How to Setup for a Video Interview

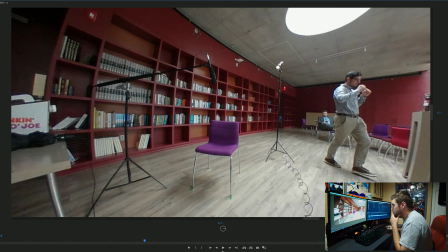(8:25)
The key light will most likely end up over here. And reason being is because I like having the light come in from inside and having the dimmer, softer light come from the outside.
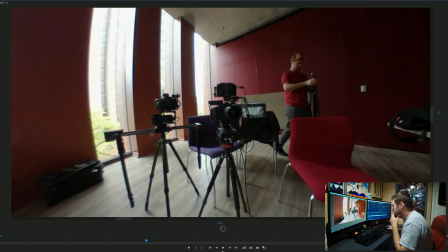Here we go, we're setting up our third and final light, which is the key light.
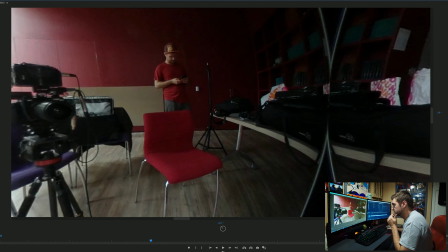(8:49)
The reason I set this up last is just because it takes the longest to actually set up because of the softbox.
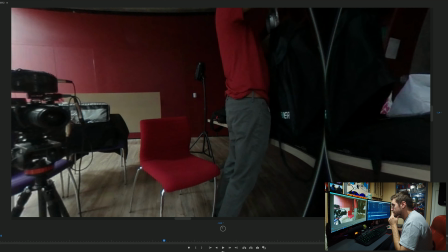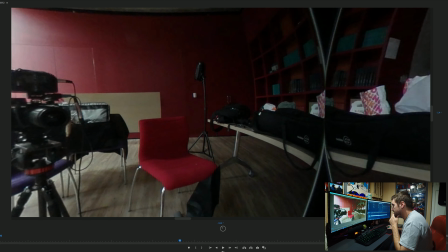(9:02)
So we'll go through. The softbox is always a pain in the ass if you're traveling with it constantly.
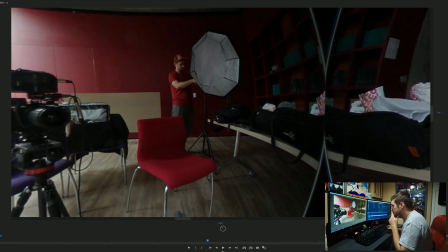(9:10)
So there we go, we got the softbox on.
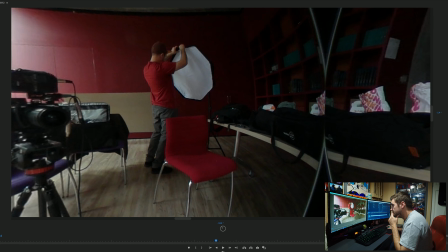(9:13)
Diffuser inside, there's a diffuser outside, and then I throw on a honeycomb grid. And the reason I do that is because it gives it a nice focused look on the light.
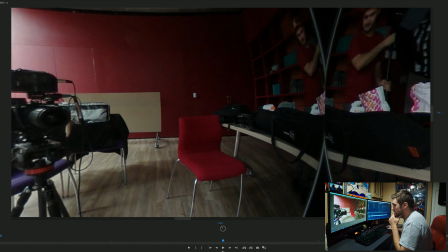(9:27)
A focused look on the subject, I should say.
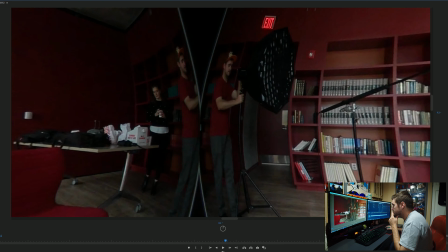(9:32)
After that, moving the table out of the way because that's where my light needed to go.
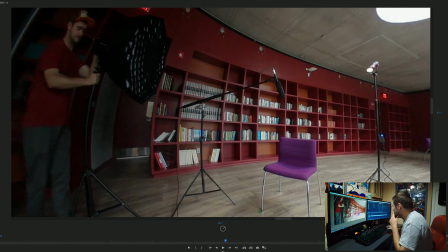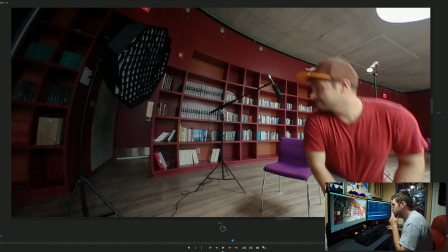(9:44)
Making some final adjustments to the microphone, plugging the light in, again down here.
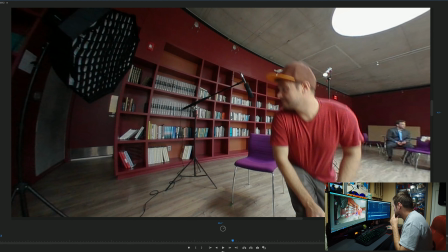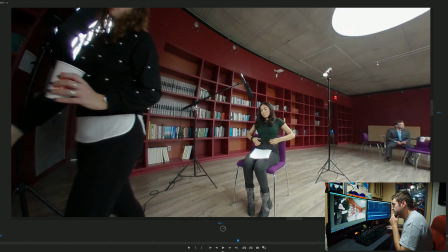(9:54)
And now all three lights should be on, and we'll have our subject sit down in frame.
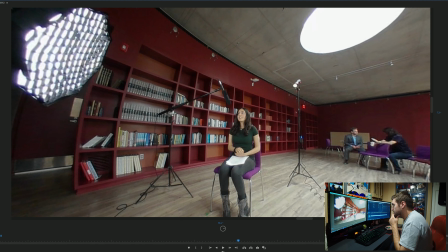(10:03)
From here, we'll adjust the rest of the lighting. We'll adjust the hair light, the key light, and the fill light.
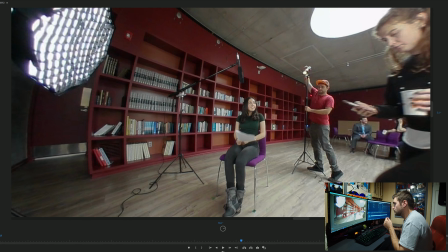(10:14)
And again, personal preference. When I light women, I usually like to give them a softer look. They usually tend to prefer that. As opposed to men, I give them more of a harsh, shadowy-like feel, I guess.
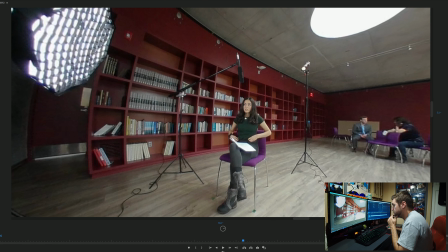(10:27)
So here we go. I'm adjusting the hair light. If it's too bright, you can definitely notice, and I don't like how that looks. So I like it just right where you can barely notice it, but you know that it's there.
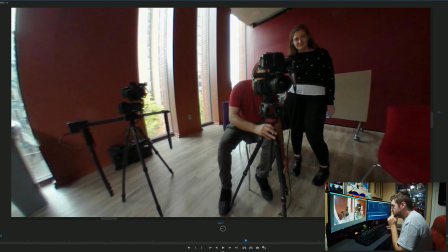(10:42)
So here, I'm making some last adjustments to the height of the tripod.
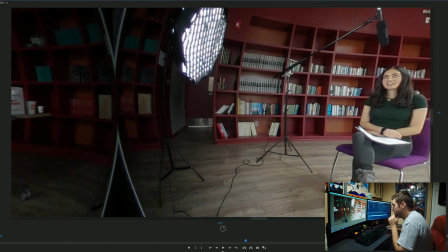(10:46)
Still haven't set up that B cam yet, and reason being is because that's a very tight shot, so I'd rather have my subject in frame when I set it up for the first time.
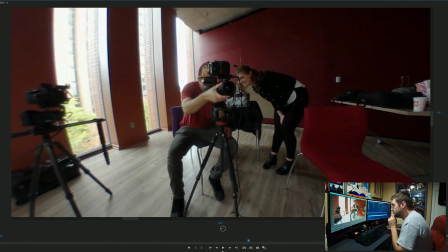(10:56)
So she's in frame, going over her notes, her lines, focusing over here.
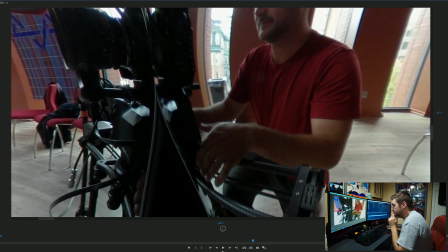(11:05)
And now it's time to set up that second camera on the slider.
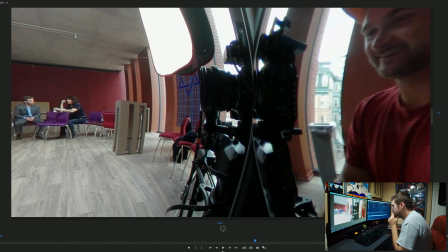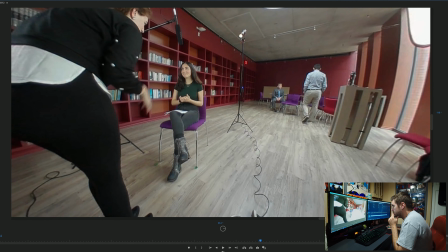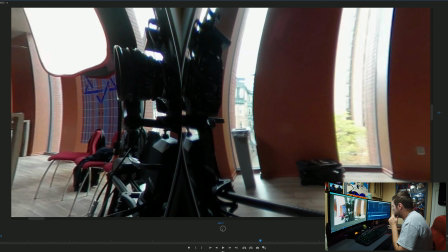(11:23)
Getting my power cable just so I could plug it into an outlet and not worry about battery life.
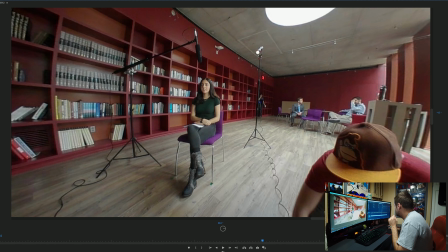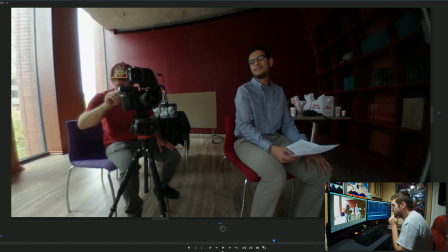(11:38)
Moving forward, and this is the guy who will be conducting the interview over here.
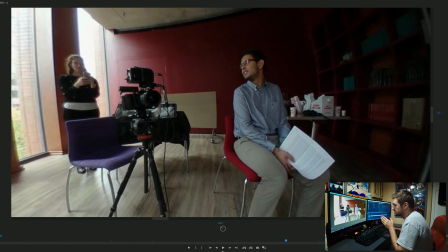(11:43)
I like to have them sit almost behind the camera, but off to the side a little bit so it doesn't look like the subject is looking directly at the camera.
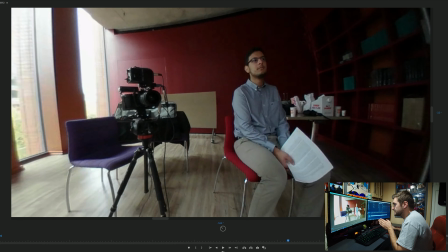(11:52)
Right now, he's too far away. You'll see that I tell him to move over a little bit later on.
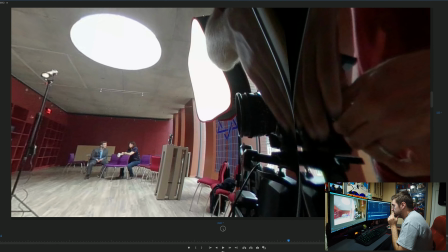(11:59)
Again, I'm setting up my move with the Rhino slider.
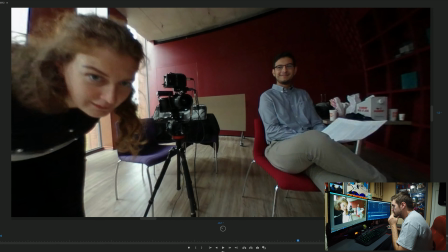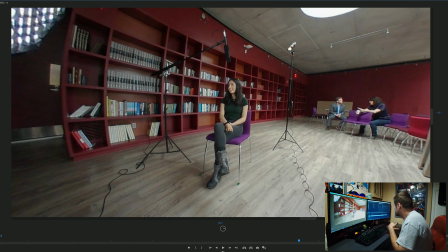(12:10)
Lighting looks nice even with this GoPro or a Samsung 360 camera, whatever the heck it is.